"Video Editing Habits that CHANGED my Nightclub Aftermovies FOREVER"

What's good guys, welcome back to the channel. Hope everybody is doing real well. As this uploads, I am actually back home on the island of Aruba.
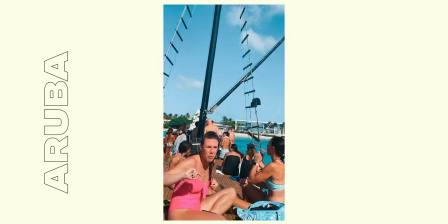7s
If you guys didn't know, that's where I was born and raised.
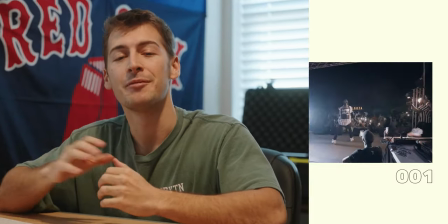11s
That being said, this is episode 7 of a 13-part series where I take you through every step of creating a banger nightclub after movie, party video, or recap.
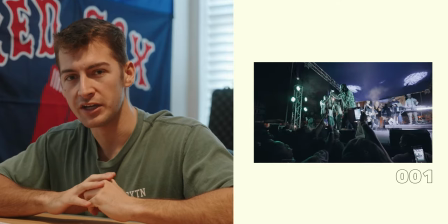19s
So, you know that feeling when you're watching one of your favorite content creator's videos and you just think to yourself, wow, that just felt right.
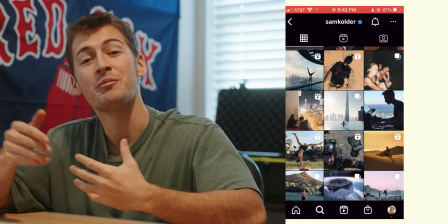27s
For me, that's Sam Kohler's videos. Well, today I want to make sure that when people watch your videos, they get that exact same feeling. Now, I do want to preface this video by saying that capturing this feeling is a culmination of a handful of techniques that
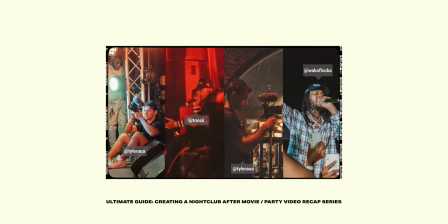39s
we'll be talking about throughout the series and a very careful selection of which footage you're going to use in your project. Today, we're going to focus on one of the largest components to achieving this feeling, which is continuity and framing. Incorporating these two ideas into your next video is going to help you achieve that video that just leaves the viewer feeling like, wow. We'll start off talking about framing.
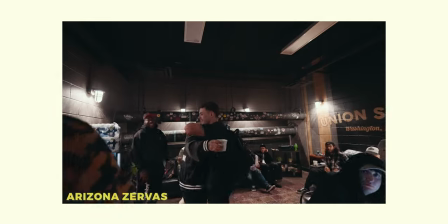59s
And unfortunately for us in our scenario, filming at nightclubs, concerts, festivals, you usually just get one shot at getting that perfect moment.
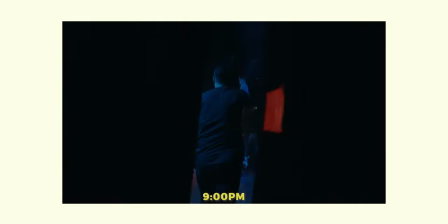68s
Everything happens really quick and you either get the shot or you don't. And I mentioned this because it makes framing the subject super difficult. You can't really get too creative with it. So what we end up doing is leaving the subject in the center of the frame for the most part.
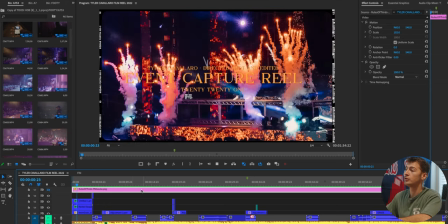81s
Jumping inside of Premiere Pro and checking out this video here, we're going to use the rule of thirds, which is a tool that helps us with framing and composition.
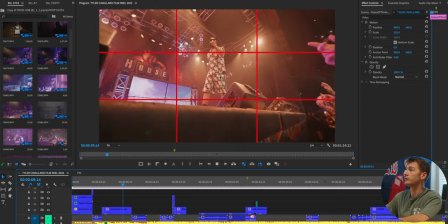88s
You've probably seen this on your iPhone. And you'll see that for a majority of shots throughout this video, the subject is in the center of the frame.
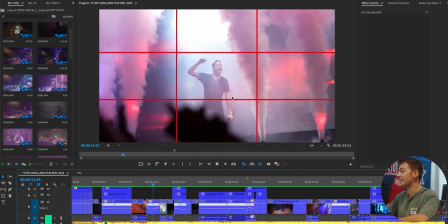95s
And this is great for us as editors, as we don't want to have to make the viewer's eyes scan all four corners of the screen to find out where we want them to focus.
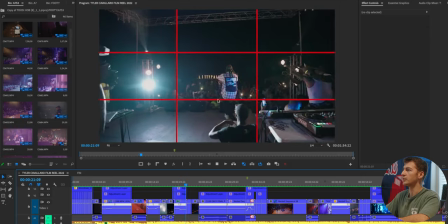103s
We just want them looking at the center of the frame, as we can see here.
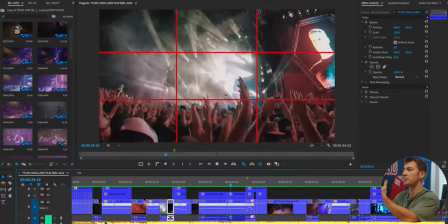106s
And adding to that psychologically, being in the center of something conveys importance, which is where exactly we want the audience to be looking at.
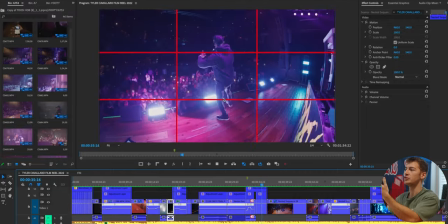114s
And we're creating a symmetrical image, which also just makes the brain happy. Now, when you pair keeping the subject in the center of the frame for a couple shots back to back, this starts to create a sense of continuity. And continuity and framing go hand in hand perfectly. Psychologically speaking, this is because we know that the subject is going to be in the center of the frame. And when we do a couple continuous shots back to back, we're starting to understand what to expect, making our brains have to do way less work, making us ultimately want to watch for much longer.
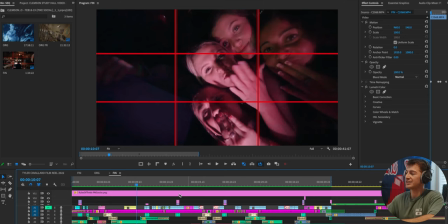142s
Jumping into another project inside of Premiere Pro, we're going to see how I utilize continuity in this kind of video.
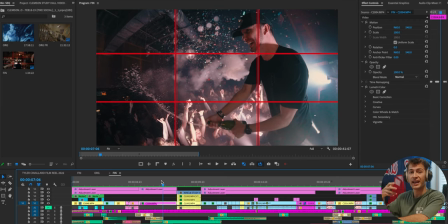148s
Here's a great example of continuity that we're using with pull outs and the use of us paying attention to the subject's hand.
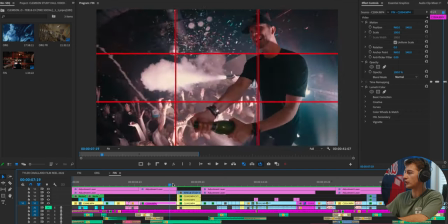156s
In this shot, he's spraying champagne. There's a whole bunch going on with his hands.
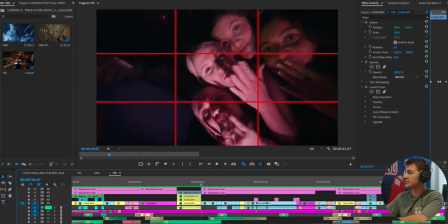160s
Then in the next shot, we see hands once again. and in the third shot we see hands with the subjects blowing a kiss and this shot is pulling outwards so if the next shot is not going to be with somebody doing something with their hands and the next shot should be pulling outwards
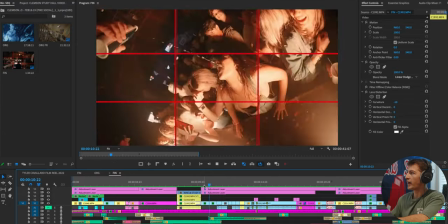176s
which it is right here pull outwards pull outwards now we can switch it up it gets a little fast paced once again here we take a little quick break from the hands,
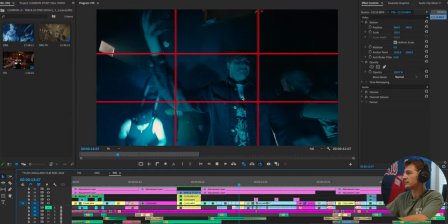187s
but then we get right back into it. Hands, hands, hands. And then here I'll get with the drop. In this example here, we're going to be looking at continuity within people's faces.
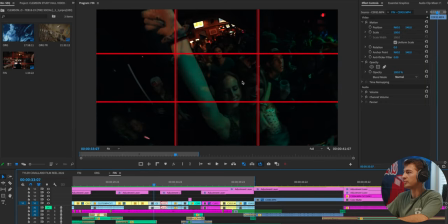199s
So we have people's faces in the shot, people's faces, people's faces in the center, people's faces, people's faces. And we're doing this back to back. And just when it gets boring, because we've seen a bunch of the crowd, now we go back to what the DJ is doing.
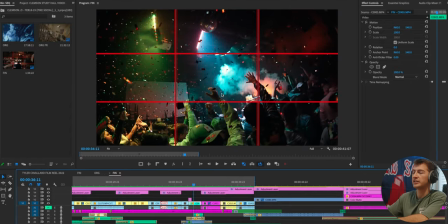214s
And now we no longer have people's faces, we're looking at a completely different angle of the venue all the way from the back of it. However, just focusing on the subject's faces and keeping them in the center of the frame would make for a video that gets pretty stale and repetitive, just focusing on the audience.
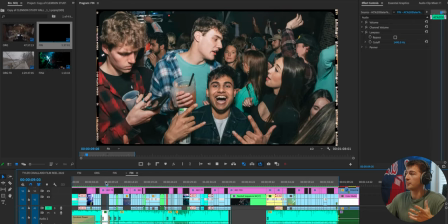229s
So what we can do to switch it up is do a little mix of both.
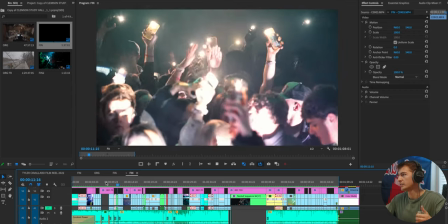233s
People from the audience, then the DJ with the audience in the back, then strictly the audience, then just the DJ,
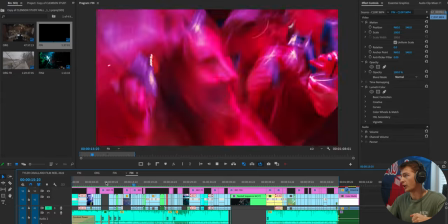239s
then just the audience again, the DJ interacting with the audience, just mixing it up between both.